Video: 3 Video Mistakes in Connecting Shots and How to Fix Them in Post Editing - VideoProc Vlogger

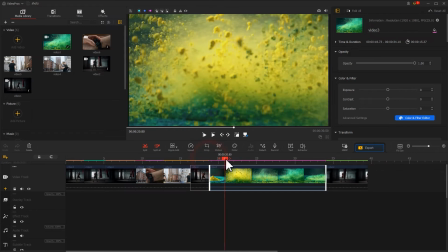(4:07)
Adjust the length directly with the mouse.
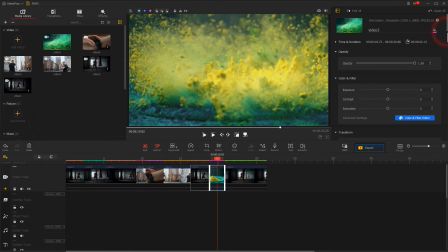(4:14)
Then, go to Inspector and find the play speed area. We can directly select a proper value, or click on Custom to customize the speed to slow down the clip.
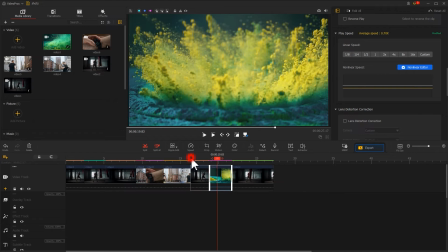(4:27)
This will give us a better result.
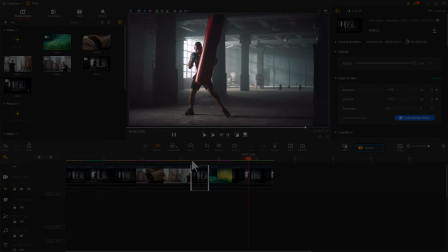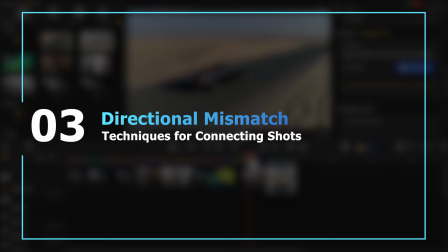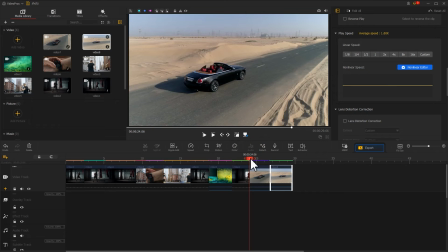(4:45)
Lastly, let's talk about the mismatch direction scenario. In the first shot, the car is driving from left to right.
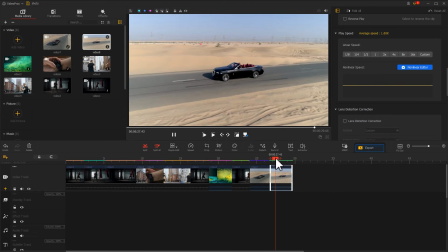(4:53)
And in the next shot, the car is driving from right to left. This kind of transition creates a sense of skipping. To fix it, you can try the first method, and that is select one of the clips.
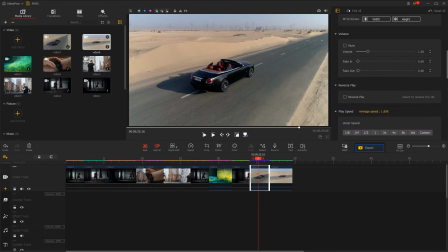(5:11)
Then go to the inspector and find the transform error. Click on horizontal flip.
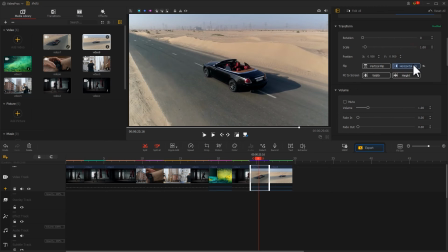(5:17)
This will directly change your direction. And then preview the effect.
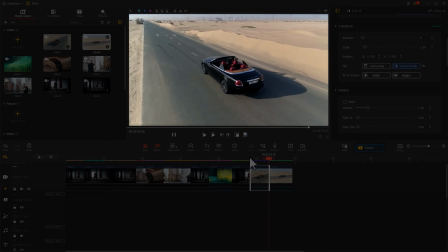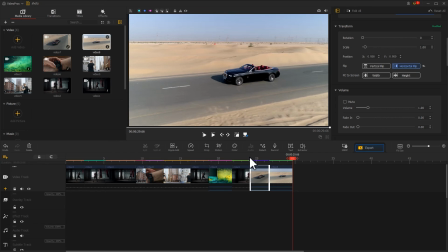(5:29)
In addition to that, we can also try another way.
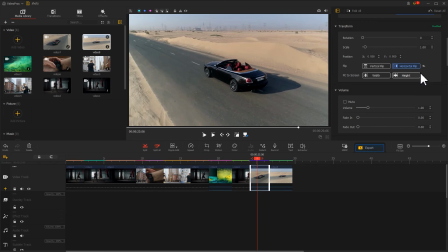(5:33)
Instead of editing the two original shots, we can cut in a shot that match the top and the bottom of the scene.
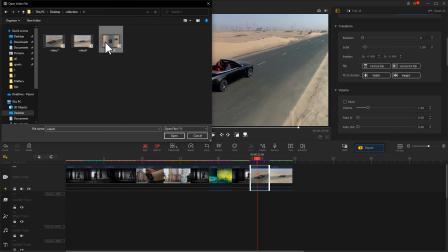(5:39)
For example, here I will import an overhead shot of the car driving and drag it into the video track.
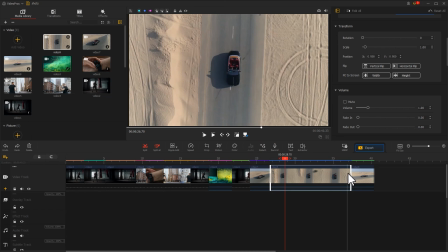(5:49)
At this point, it matches both the top and bottom shots and can also show the changing process, which brings a gradual sense of change.
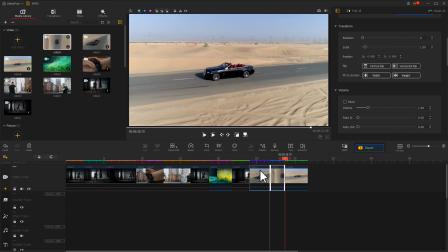(5:57)
Let's see the effect.
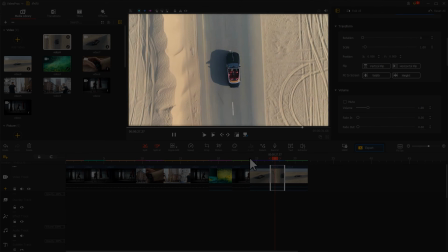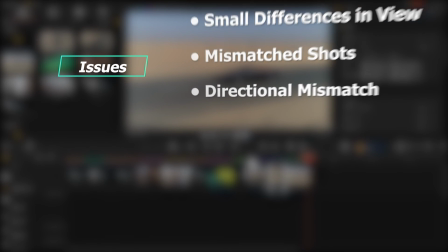(6:07)
Isn't that great? Alright, these are the three commonest scene issues and the solution that we wish to share today in this video.
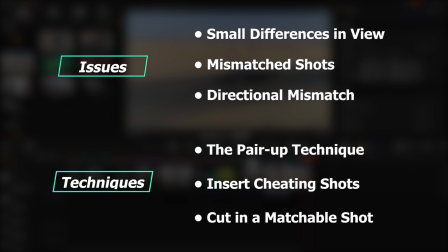(6:15)
And there's no absolute correspondence between them. All you have to do is to use them flexibly based on the actual scenario.
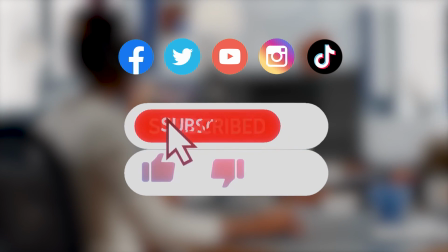(6:23)
Anyway, don't forget to click that subscribe button to subscribe channel if you haven't yet.
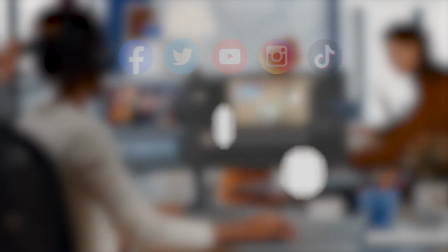(6:28)
And we'll see you soon in our next video. Hope you enjoy. Bye!